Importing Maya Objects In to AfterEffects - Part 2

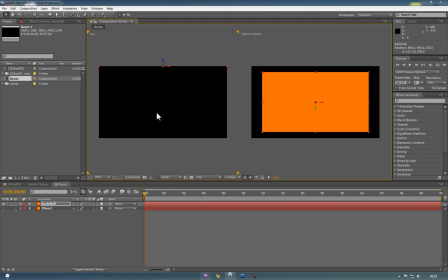[0:02]
And then we want to duplicate this a few times. So if we duplicate again, name this left wall, and then we'll want to rotate it. So it's like that. And then we just drag it to the left.
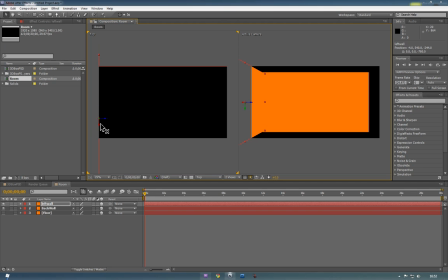[0:23]
It's probably worth just bringing it down so it actually fills up a lot better. So if we duplicate again using Ctrl plus D, and actually hitting enter on here, we'll call this right wall, and
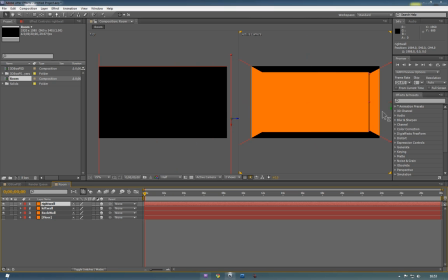then finally we'll have a new one, sorry, we'll have a new one which will duplicate from the floor there,
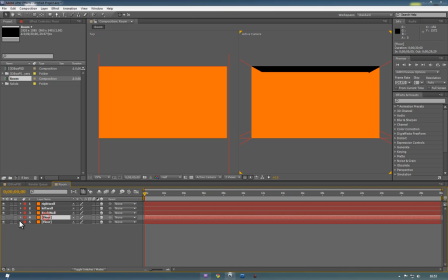[0:52]
I'm going to turn that back on, and we'll call this one roof. So if we just toggle it so we can see it, if we just drag this up, you can now see that we have basically a 3D room.
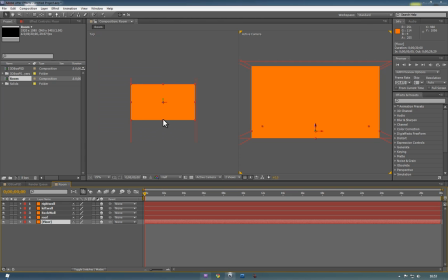[1:08]
It's worth just extending your floor texture out a bit, since we want it to fill a bit more space. And other than that, everything else should be solid. So if we just lock those layers, since we're happy with them, we can now bring in some lights to give it a bit of depth.
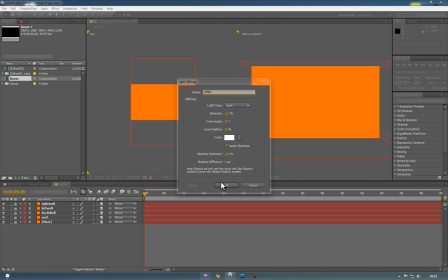[1:24]
So if we just bring in one light and we'll call this left light, we'll be using a butterfly setup so that the boxes that we import will cast double shadows.
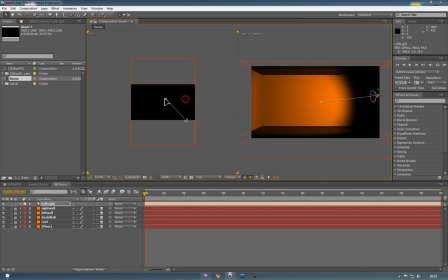[1:34]
So we can just bring that across, have one light like that, and if we actually just bring it back a bit, bear with me,
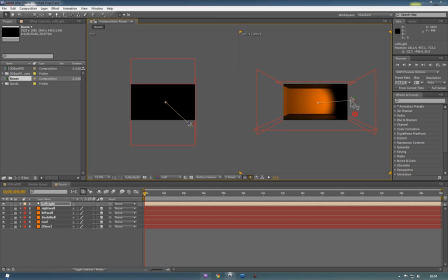[1:46]
just give it a bit more height. So if we duplicate that light again, we'll just bring one across to the other side. It's just a bit of tweaking with all of these.
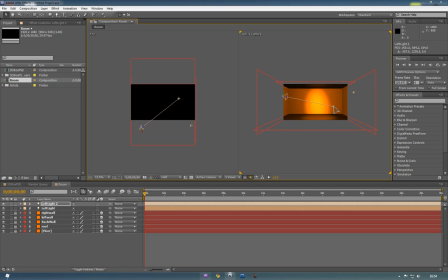[2:07]
So, you'll see that we've doubled that room there. Basically making a cross shape in the room and we'll call this one, I've got the wrong way around, let's name this one Right Light.
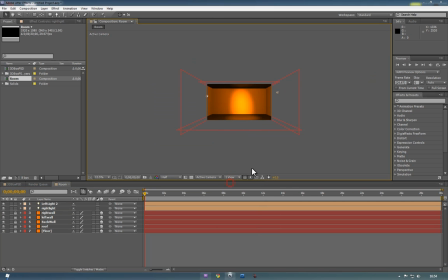[2:20]
So it's like so. So basically we can see that if we go to single M and just press the title key, we got ourselves a nice 3D room.
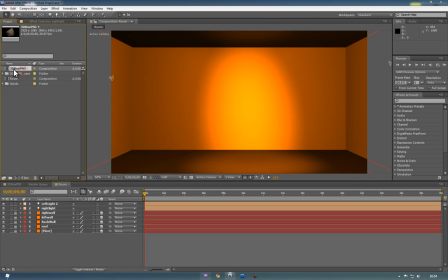[2:29]
So at this point we want to bring in the 3D box that we have animated.
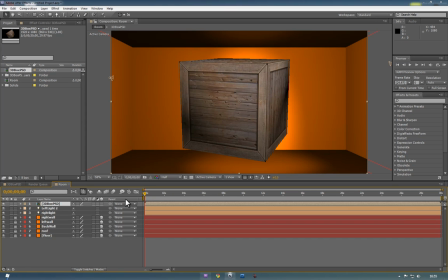[2:34]
So we just drag and drop it in, bring it to the highest layer, and as you can tell at this point it's not really affected by anything,
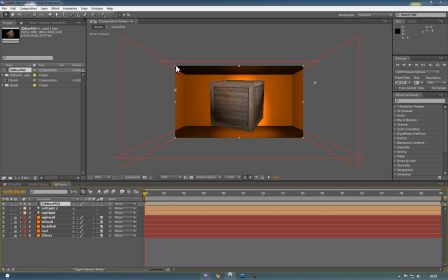[2:41]
so if we just resize it a bit so it suits the room a bit better, we'll bring it down to about that size, and if we just play it you'll see it's not really doing anything, it's not interacting with the room, it's not casting shadows. So we want to toggle on the 3D layer,
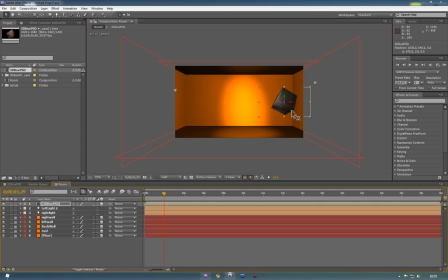[2:56]
and the second we toggle it on it's now affected by the 3D lights within the room, so as we drag it in and out of the shadow you can see that the lights are affecting it. But of course it's not casting shadows. So to make it cast shadows you can just press the drop down, go to material options,
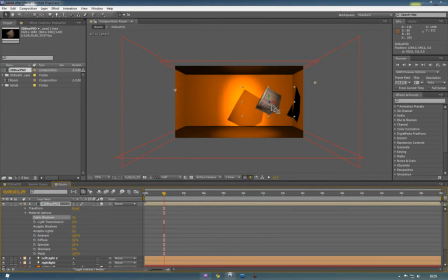[3:11]
we can just turn on shadows and now you'll see it's creating some quite nice shadows that affect the whole room in different ways.
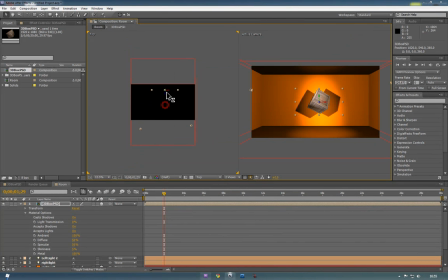[3:20]
If we go back to 2D Horizontal we just push this one back into the room and we'll duplicate it using Ctrl D a few times and we'll bring them into different places in the room. So I'll make a few copies of it and we'll have it in different places.
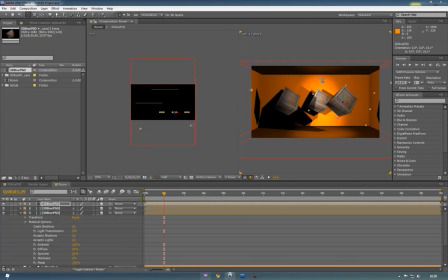[3:37]
It's also worth rotating them just to give them a little bit of a different feel if you're doing just this effect, like the original one. So if we just rotate them a few times.
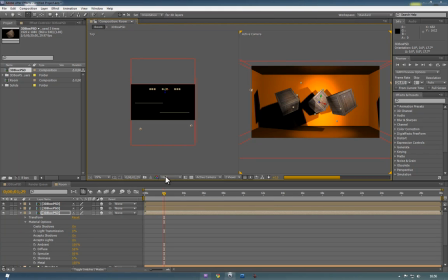[3:52]
The last one. So just bring it like that. You'll see we've now got some quite simple shapes.